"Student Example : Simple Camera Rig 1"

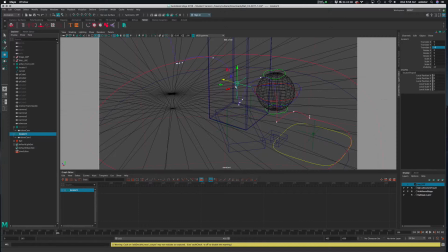If I needed the camera also to move away or in one of these other directions, I might create a second locator and parent that. So you can think of one as up and spin, and the other one as, out and tumble. Like you can just
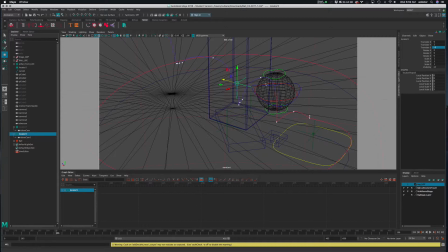separate what these rotations are for each one of these objects. Especially with rotation, it can be very, very helpful just because the nature of the way the rotation is calculated. All right, so we'll go here. Just go to my shaded mode here so we can see this.
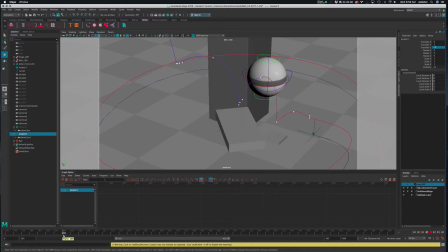All right, so it hits maybe right in here somewhere. I'll call this frame 200. What I'm going to do is start this little rotation. So I'm going to go ahead and select that locator, right, that the camera's part of. And I'm just going to keyframe its translate, and I'm also, because we're going to spin it, right?
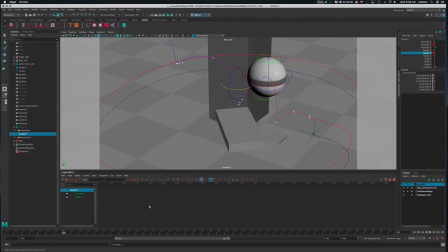So this is going to be rotate Y. So we'll key that selected. And then we'll just move our way. Let's go about halfway, 260. And I'm just guessing at numbers. So 6, that looks pretty good. And let's try this, 40, minus. So in this case, it's going to be minus something.
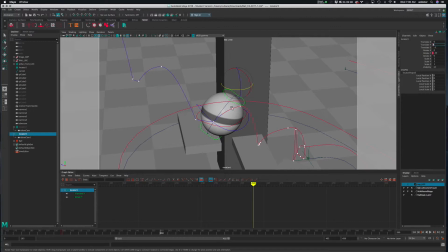So I'm doing this just numerically because as I'm looking through the camera, if I reach out and grab this locator and spin it, because I'm looking through the view while I'm spinning, Maya will have a hard time calculating this, right? So I'm just going to do this by hand. I have a good idea where I'm going, right?
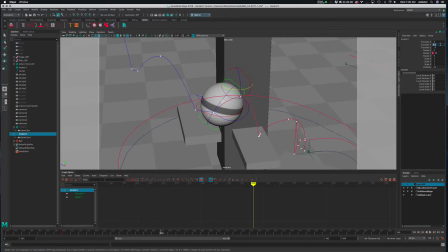5.5. I can always modify this later. 5.25 maybe. Maybe this should be like, well, let's just see what it does. Let's just key select there. And key select and let's see what we get. Right, so already this is starting to track pretty good.
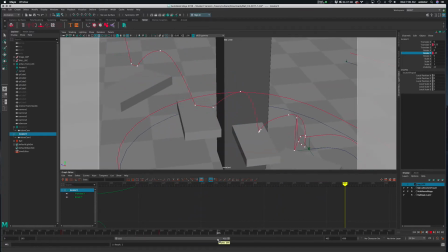And I'm going to go just a little bit further to the,
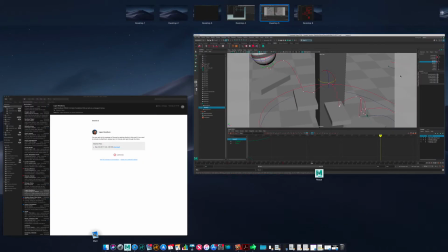maybe I'm going to leave off there at 290. So again, let's move it up a little bit.
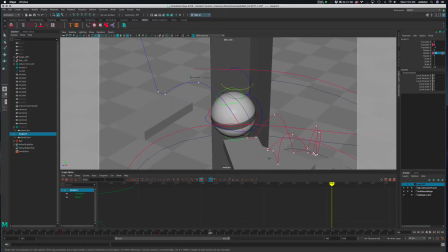I'll say maybe 8. And let's minus 90. And let's make this 7.75. 7.5 maybe. Right? I just want it to kind of stay towards the center of the frame.
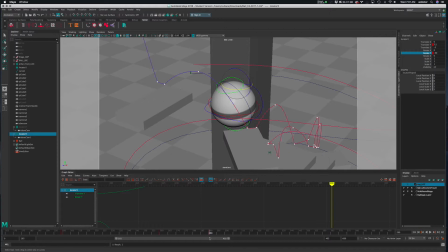It does not have to be perfect, and I don't want to use like a target camera. All right, so that's pretty clean, I think. So we see the action, we see what's going on, we see the relationship.
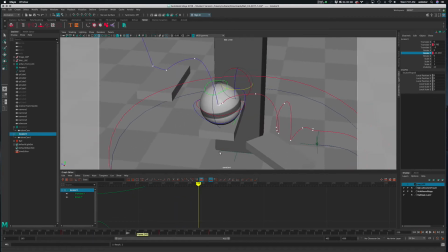The camera kind of hints at the reveal, right? As we spiral along the pillar, then the steps appear, right, as we do this. And we get a sense of that motion, that spinning motion, as we come across with the ball.
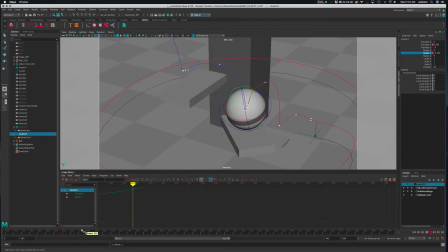We also, from this point of view, the bounces look pretty clean and solid to me, right? There's a little glitch on this one right here. But the rest of these, you can see where it's kind of landing and building energy.
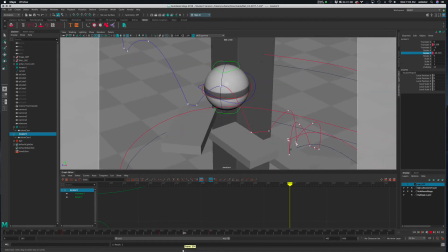I think this is really nice. And this is a good point of view to see that action, right? If we look at it from another direction, we might not get a sense of how that is unfolding, right, as it goes. But all these look pretty good. In fact, I would just change maybe that first one maybe has a little glitch, but the rest of these are working really well.
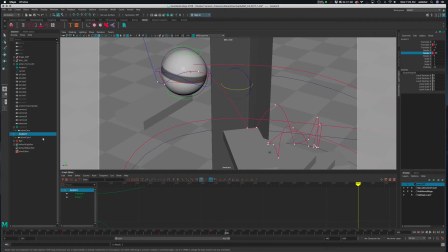Okay, so let's just recap. You can use these locators with the camera itself. We would just simplify some of these motions, right? The whole idea is the camera is just along for the ride, right?
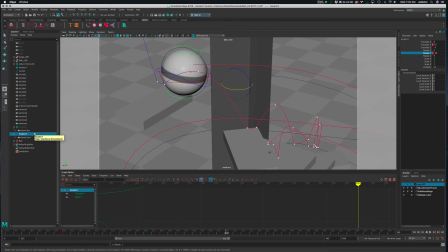It's on some kind of rigging system, right? Some kind of crane, dolly, what have you. And it's also meant to be smooth and clean, but also accentuate or emphasize the motion that's happening in the animation. All right.
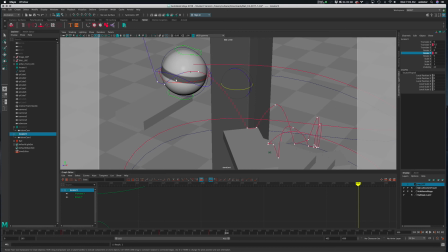It also eliminates maybe some of these cuts between different cameras that maybe would become too much, a little confusing. All right.